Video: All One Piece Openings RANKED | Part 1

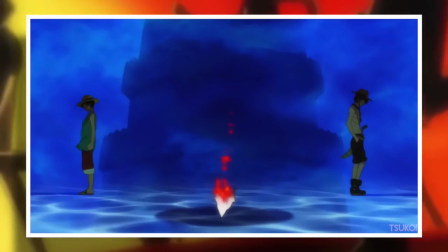(8:13)
Number 15, Share the World. Here's another funky one, a song that I really did not like at first because of its unique sound.
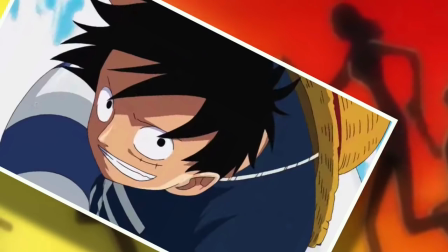(8:21)
It was really jarring when I initially heard it, but the chorus is really the saving grace here because it's such a beautiful sound that can somehow at once encompass the feeling of adventure,
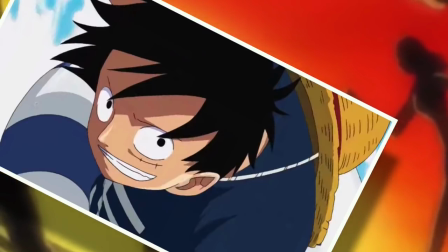(8:30)
but also reflects serious events,
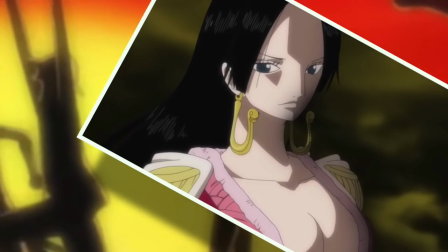(8:31)
which is shown as it gets used when Luffy is surfing and having fun, as well as when Luffy is coming across Boa Hancock, which is much more dramatic, but works really well in my opinion.
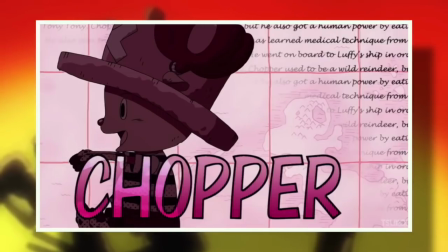(8:40)
My favorite part is probably the first verse though, where the straw hats are all introduced one by one with the names coming up on screen with that like nice zoom in and contrast shift,
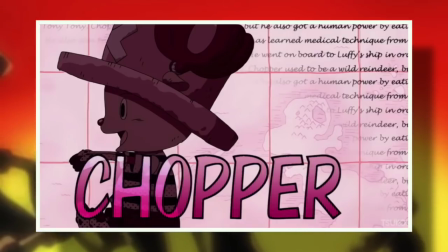(8:48)
all in time with the music. It's an incredibly simple, but very effective device.
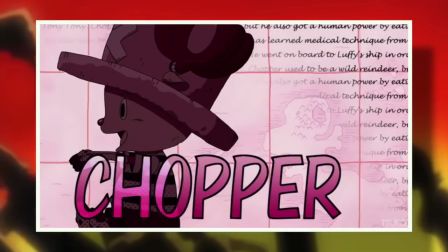(8:51)
I really do wish that more One Piece openings specifically created and edited visuals to the beat of music, because it is a much more powerful experience.
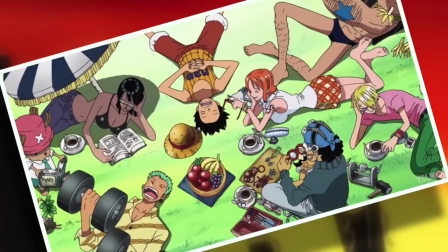(8:59)
I mean so long as it's not this that is so I'm actually not sure what more to say about share the world I
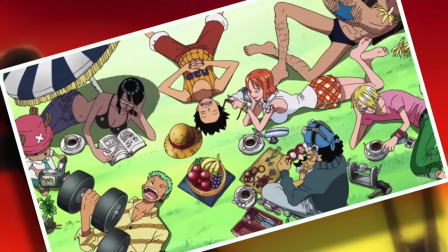(9:04)
guess it's a solid opening not my favorite by any means But there is a lot to like about it both visually and musically.
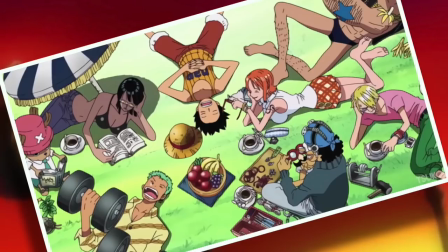(9:09)
So why not number 15 sounds pretty good to me number 14
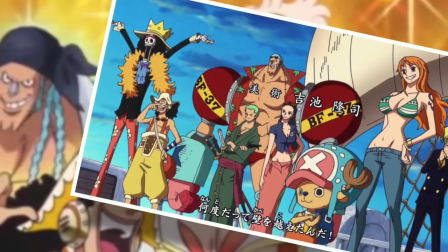(9:15)
Wake up, so here's a song that hits me very much more solidly You'll probably find a trend in that music I like
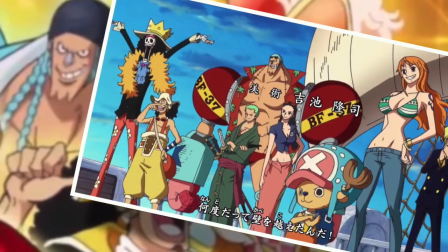(9:21)
tends to be very high energy But wake up is particularly fun to me because it has both male and
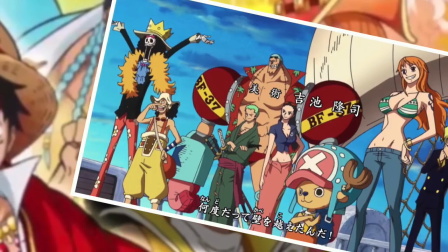(9:25)
female vocals and they accomplish very different goals within the music and then come together to form a mighty chorus.
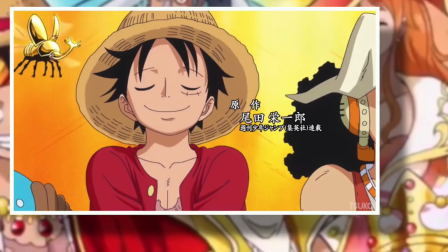(9:31)
Honestly, I really enjoy this song.
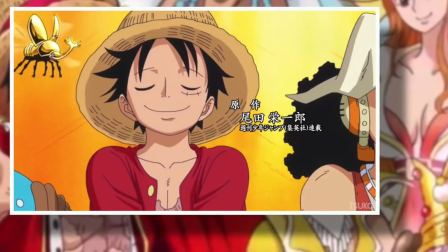(9:33)
So much so that the opening in general could be ranked so much higher than it is, except that I think the visuals chosen to accompany it are letting it down significantly.
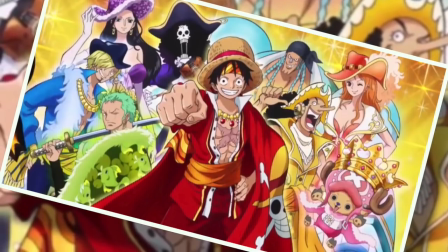(9:42)
So Wake Up is probably best remembered as the 15th anniversary song, which meant that the Straw Hats were all given special nifty anniversary outfits,
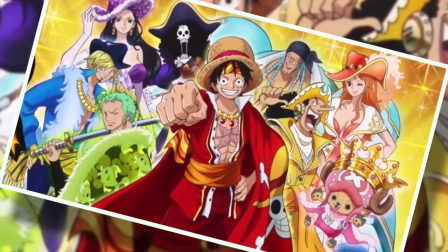(9:49)
all of whom I hate, with the exception of Robin and probably Sanjis.
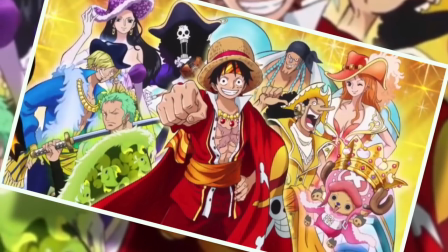(9:52)
Otherwise, I think they're all an eyesore and do not belong in one piece and really ruins any kind of immersion in the world for me.
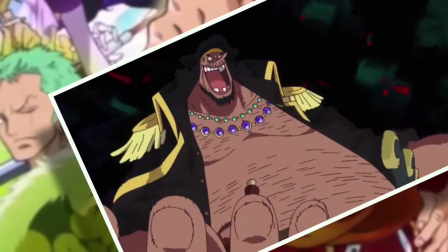(9:59)
Another thing I'm not a huge fan of is the break in the middle where Blackbeard gets to Zer-ha-ha-ha and be all ominous, and then Luffy talks as well.
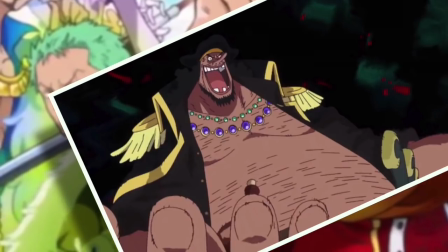(10:05)
It's just, it's all a bit cringy for my tastes.
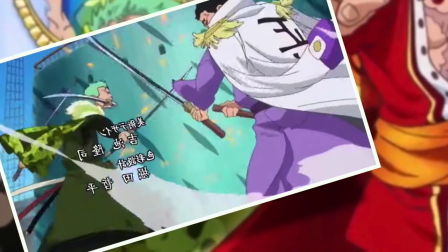(10:08)
And it was also a questionable decision to animate the monster trio fighting Sakazuki, Fujitora, and Kizaru, but that last part doesn't bother me anywhere near as much as the outfits and the talking.
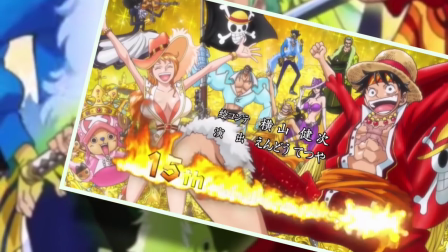(10:17)
If not for those two things, I think that Wake Up would definitely be in my top 10, to be honest. But we do have those two things, so what can you do?
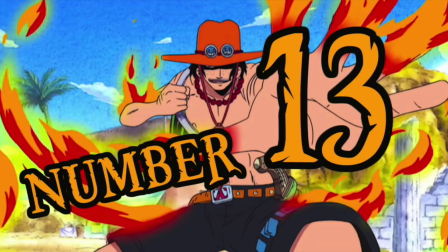(10:25)
Number 13, Hikariye.
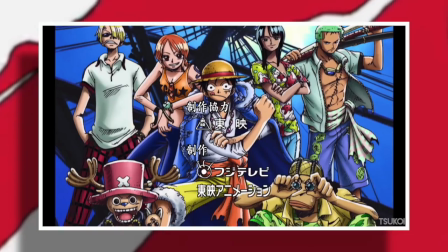(10:28)
Going way back to the classic days now, Hikariye was the opening that covered the tail end of the Alabaster Saga, as well as Jaya and a surprising amount of Skypiea.
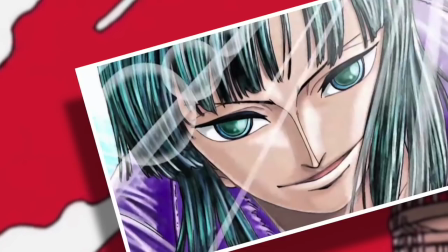(10:36)
It spanned an awfully long time, and actually fun fact, it spoiled Robin joining the crew for anime only fans who were eagerly watching the conclusion of the Alabaster arc, good times.
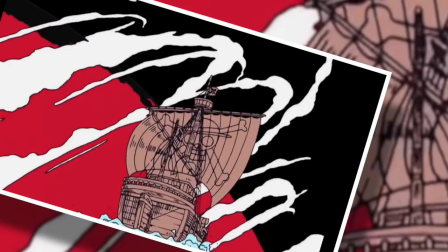(10:45)
With that said, this opening is pretty great and 53 episodes of it was a pleasure. And I guess the main factor behind that is that Hikariye knows exactly what it is.
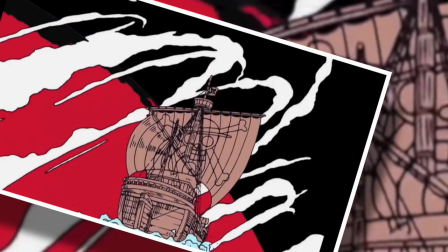(10:53)
It's a song about adventure and the visuals given match it perfectly.
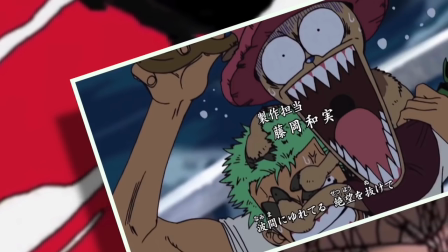(10:57)
It's not some weird scenario where the animators have tried to force in current events or greater figures of the world.
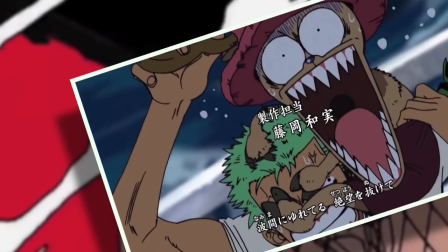(11:02)
It focuses purely on the Straw Hat sailing, encountering natural problems, and just having fun on their adventure.
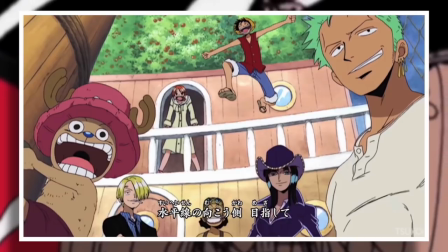(11:08)
And I love that. It basically shows you what One Piece is between major arcs and ignites a desire for exploration.
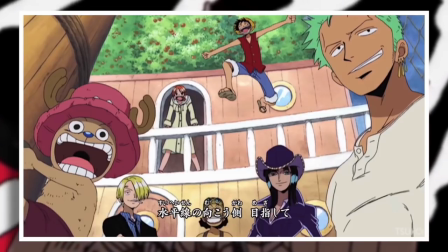(11:14)
Which really gets you, or at least it really gets me, pretty pumped for an episode, especially those that took place on Skypiea.
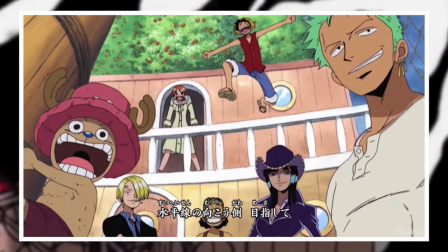(11:19)
It was definitely less appropriate for Alabasta though, I will say that.
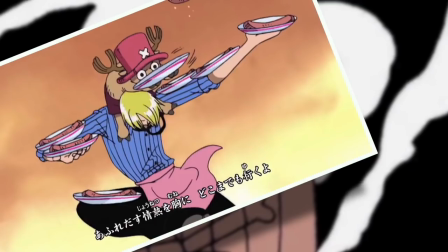(11:23)
Still, this is a brilliant opening, and my favorite part of it has to be the montage, where the Straw Hats are all doing their thing in the beginning and leading to the next one in a great fluid manner,
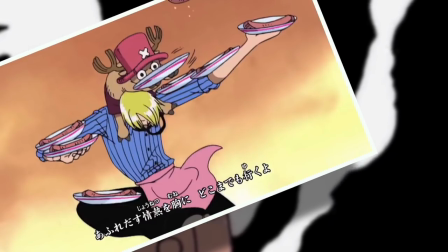(11:31)
and there's actual animation involved rather than predominantly static figures, and it just gives this opening that wonderful zest of life.
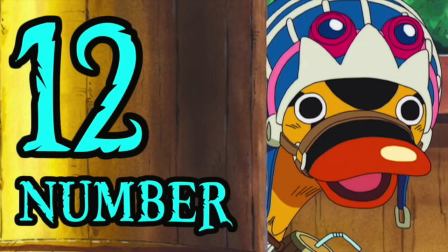(11:38)
Number 12, We Are.
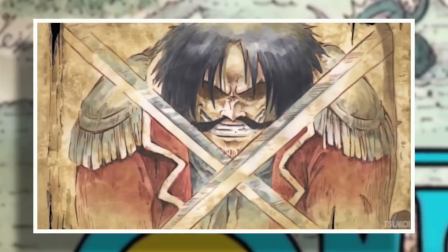(11:41)
All right, I feel like I'm going to get crucified for this, but yeah, We Are isn't even in my own personal top 10 One Piece openings.
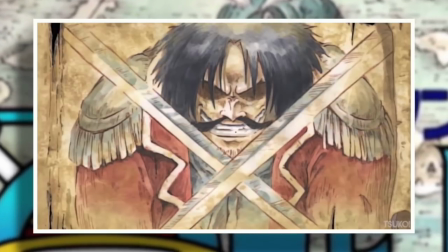(11:49)
That's just something we're all going to have to come to terms with pretty quickly.
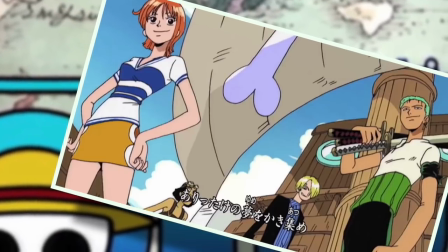(11:54)
What I will say is that if I had to choose one opening to perfectly represent what One Piece is,
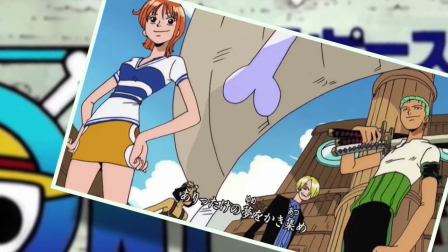(11:59)
in terms of feel of the story, the world, and the characters, We Are would definitely be it.
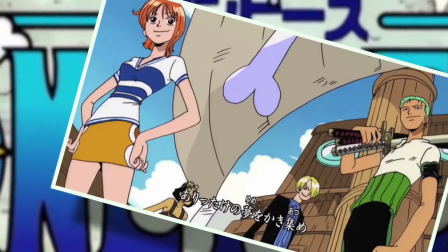(12:04)
It's undeniably brilliant, even with the tacky sound effects involved. And there's definitely no flaw that I can really point to within this song.
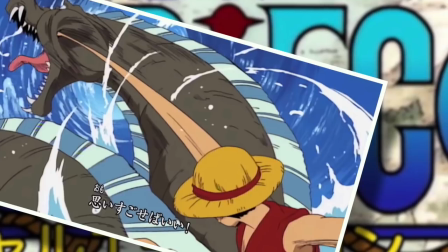(12:11)
It's just that in this case, I really think it's a simple situation where I personally like every other opening more for whatever individual reason that may be.